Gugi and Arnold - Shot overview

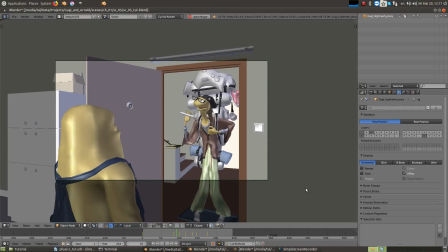0:00 Hello Blender users, I am Tal and these are Gugi and Arnold, which are characters from a series that I'm currently developing. I want in this video to go over the shot and show you how I've added breathing and physics simulation on top of my keyframed animation.
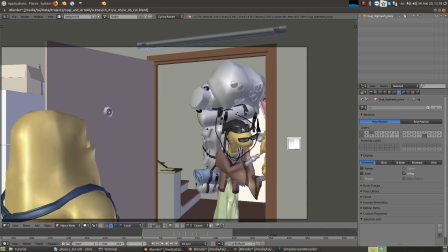0:16 So in this shot the main character is Arnold, this guy here, and the secondary character is Gugi, this guy here.
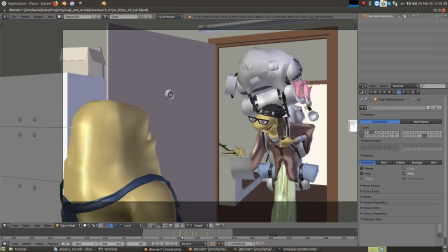0:27 Kugi doesn't have much animation, he just looks a bit down and up, and the rest of the animation is pretty static.
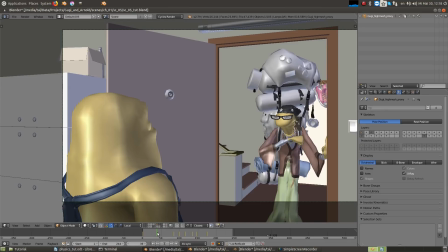0:35 The problem is that in 3D animation it doesn't look good if a character is completely frozen. Usually if it's for a short time then I'm just adding more ease in and ease out to my keyframes. But in other cases, when it's almost not moving at all for a longer time,
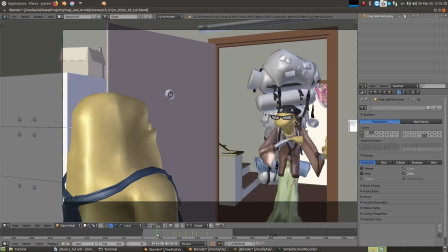0:49 then it's good to add some subtle breathing animation to it, something similar to idle animation in games.
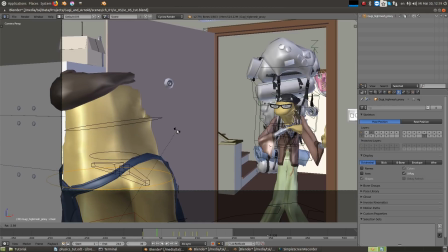0:56 When I'm adding breathing I'm rotating and moving the spine and also the head with an offset. Sometimes I'm also adding animation to the shoulders, especially for human characters, but in this case I thought it would be enough animating just the head and the spine controls,
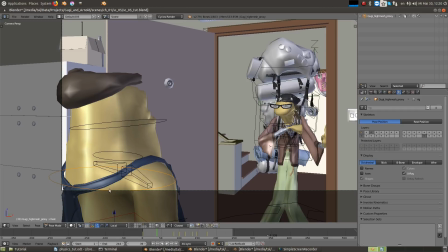1:13 since the spine control is already moving up and down and not just rotating.
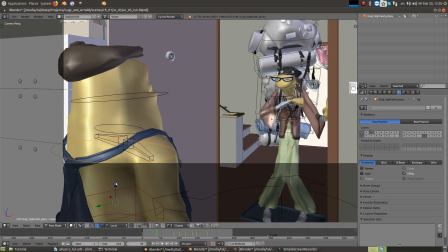1:18 Normally you could make the breathing by adding keyframes, but I've decided to use the noise modifier in this case. The nice thing about the noise modifiers is that the animation is not repetitive
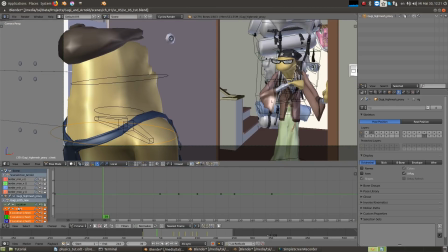1:30 and I can also continue to use it in other shots as long as I keep the modifiers turned on. The second thing is that it's similar to a layered animation,
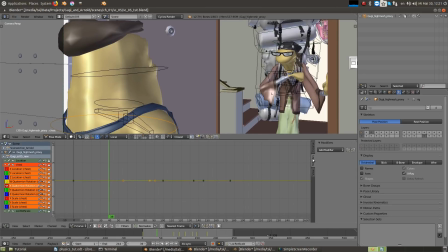1:39 so I can work on my keyframe animation and then add breathing on top of it without breaking my keyframes. The way that I do it is by adding a very subtle noise modifier. I give it a very high scale value like 40 in this case, and then a very small strength value like 0.02 in this case.
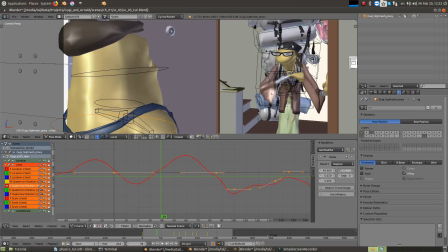1:59 Sometimes I'm using also the phase property to find a more monotonic breathing so it's not completely monotonic but still has breathing rhythm. But in this case the value of 1 works already good. Then I copy this noise modifier from the X axis rotation and paste it to the Z location, which is the up and down of the body.
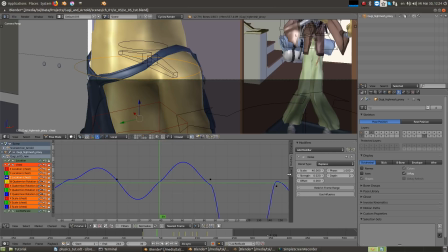2:19 I'm adding an offset of 3 frames to the Z location using the offset property, so when it moves it's actually continuing the rotation movement.
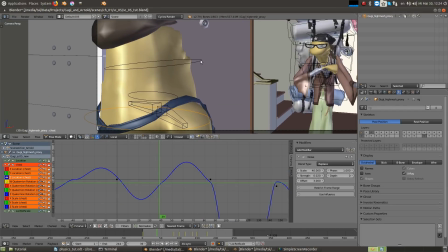2:29 Then I copy these modifiers to the head but with negative values and an offset. I start by copying the modifier to the X rotation of the head. I give the head a negative strength of 0.04 so that it will move in the opposite way and a bit stronger so that we can really feel its movement.
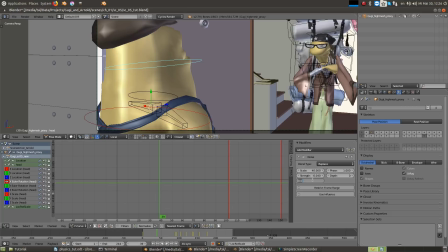2:48 I also give it some negative offset of minus 4 frames. Instead of using negative strength, you could of course try to use just a higher value of the offset. Because it's a puppet and not a human character, the head is also moving up and down, like a puppet.
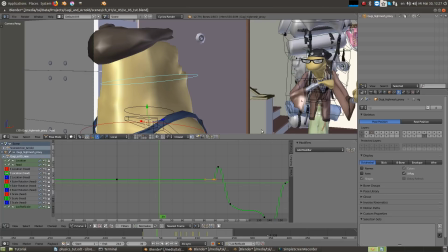3:04 so I copy the modifier again to the Y position of the head and give it a value of minus 0.02 and a different offset of minus 2. So in short conclusion I just use a subtle noise modifier on the spine with the head following it.
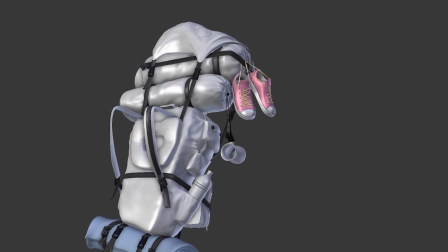3:21 The next thing that I wanted to show is how I've added some secondary motion to the props that are attached to Arnold's backpack using physics.
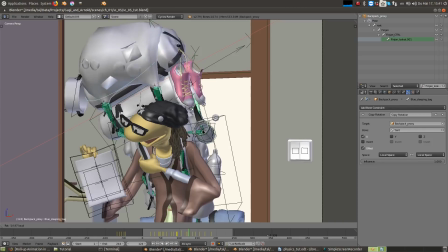3:30 The backpack is fully rigged, and for most of the props I've used Jiggle Bones with the Jiggle Armature add-on. It's great to get some quick results, however, the results are not very realistic, but they were enough in some cases.
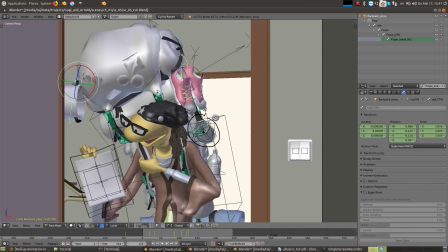3:44 Only for the coffee pot I've actually used physics, which gave me more realistic results, but is more complicated to set up and to connect to the rig itself.
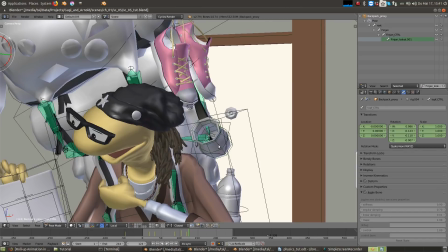3:52 The rig of the backpack, like the characters, is a linked group, but because the physics simulation didn't work via the linked group, I had to import it into the scene and do the physics locally. For the physics setup of the coffee pot, I've used a separate mesh with the following setup.